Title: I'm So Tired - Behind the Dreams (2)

Hi I'm Reuben and I'm Emily and we are Trapeze. We made the video for Sam James's album Sleep. We're going to enlighten you as to how we made some of the bits and how we failed at some of the bits but we'll address those when we get to them. Lowercase t. Sam was very insistent on that the first the first main issue we got was how do we fill in the introduction
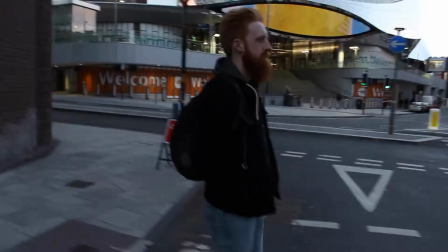[0:39]
it was originally a walk home sam walking from town to bed kind of like watching paint
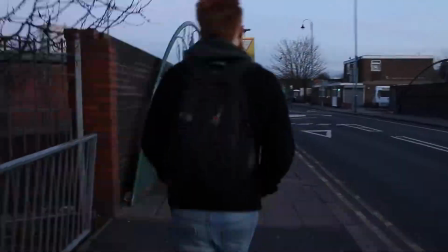[0:45]
dry a bit yeah um then reuben had the idea because one of the criteria was making it similar to the rest of the film but we didn't want to animate another 30 seconds of stuff and try and so at this point we'd already been doing the video for about three months. We've had. Ruben had the fantastic idea to just do it all backwards and distorted.
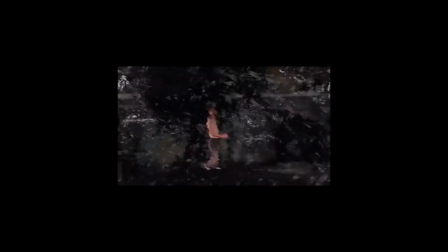[1:08]
So we managed to fill about 20 seconds with the whole video in reverse.
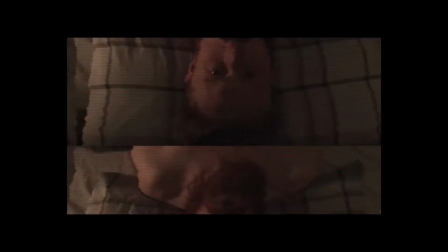[1:13]
But it actually worked out quite nicely because when you get to the bit where Sam starts,
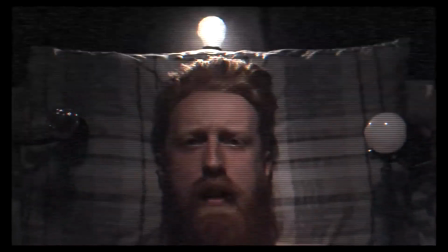[1:19]
you get this really nice bit where it's coming out and then it comes back in and then Sam starts going forwards, which is quite nice. So, the next bit. The next bit, Sam's head and Spaghetti Man.
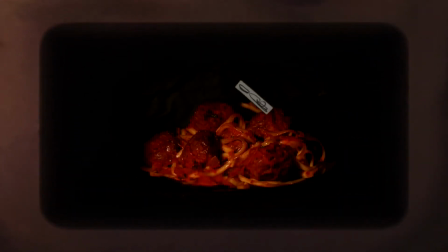[1:31]
Okay, this was actually quite a bit harder than we initially anticipated.
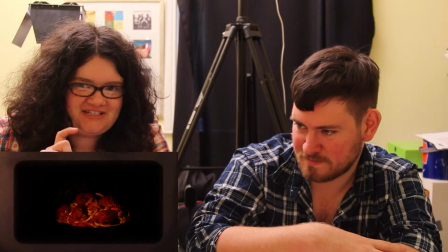[1:37]
We tried to do it a 3D model initially with pipe cleaners.
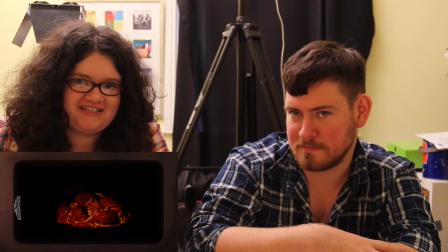[1:41]
We spent a day trying to craft a little man out of pipe cleaners, but it wasn't very manoeuvrable in the end.
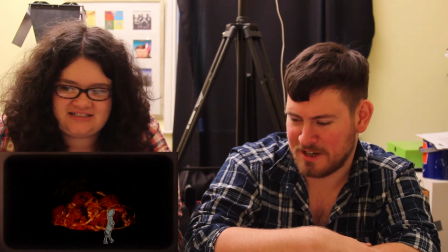[1:48]
And he also got covered in... Spaghetti juice. Rather than using a physical animation on the meatballs itself, I used lots and lots of little models on paper. You should have kept examples. I have. I have. I'll go and get some. Also I realise I've been playing with this which is going to make a racket.
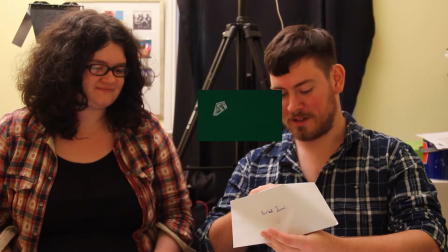[2:09]
Stop doing that. What I did was I had lots and lots of different pieces of paper
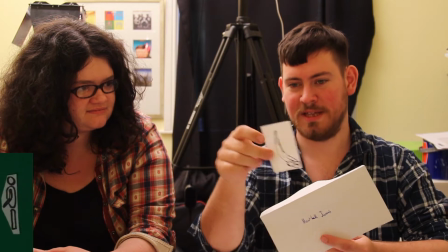[2:15]
which I drew the bits of animation on. so there's a bit of him diving.
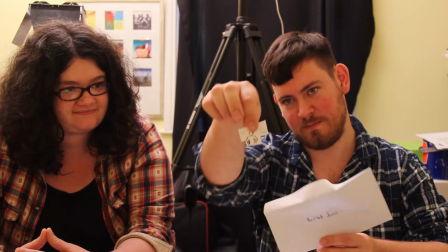[2:23]
All the hand-drawn stuff was done on little pieces of cartridge paper with pen and the reason that the man is there is he's the bit that ties all of the all of the ideas together in the video. They're all supposed to be dreams and this figure is a consistent presence in all of the little dreams. In one way or another. Yes. That's that bit. Yeah. I think, the spaghetti bit.
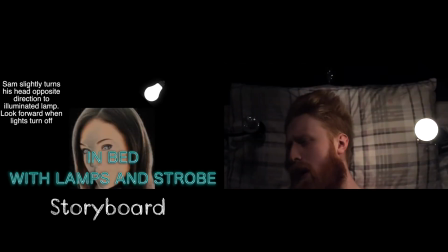[2:47]
We had five people in the room, oh four sorry, we had three lamps and switches and
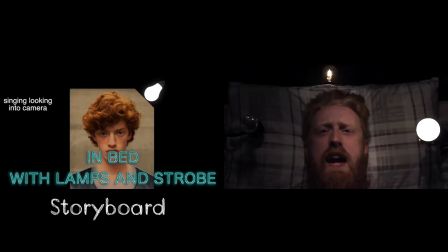[2:55]
the music kind of dictated when you turn the lights on,
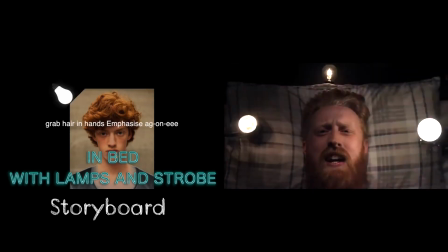[3:01]
so it went to the beat. So that took a lot of rehearsal that bit. Sam was lying on the floor with the switch in his hand and he would have to turn it on and off while he was singing to the camera and moving his head and doing the choreographed movement bit. So he actually did a really stonkingly good job actually of that.
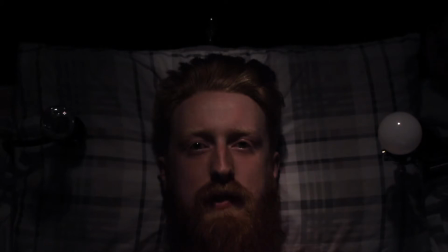This bit is actually filmed on the floor. When we tried to do this in his bed it didn't really work because you could see the floor underneath and it didn't look quite as nice.
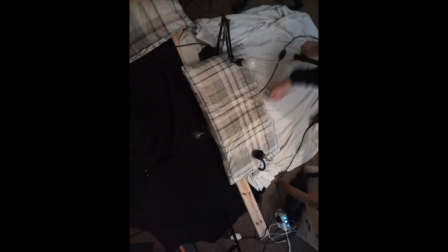[3:42]
from high up so we actually filmed it on the floor and we tried to recreate what it looked like even to the point where there's a
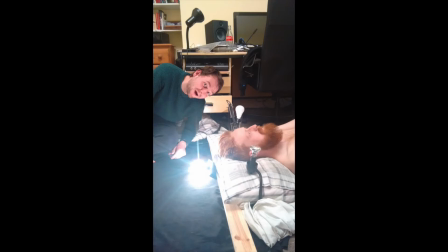[3:49]
plank of wood behind the pillow to make it look like he's actually still in the bed I never knew you didn't do it in the bed no that worked well that was my foot above Sam's head was a strobe light so we would turn it on so when Sam pulls the face that face for Sam, Rosie and Rob who were underneath it was in his face wasn't it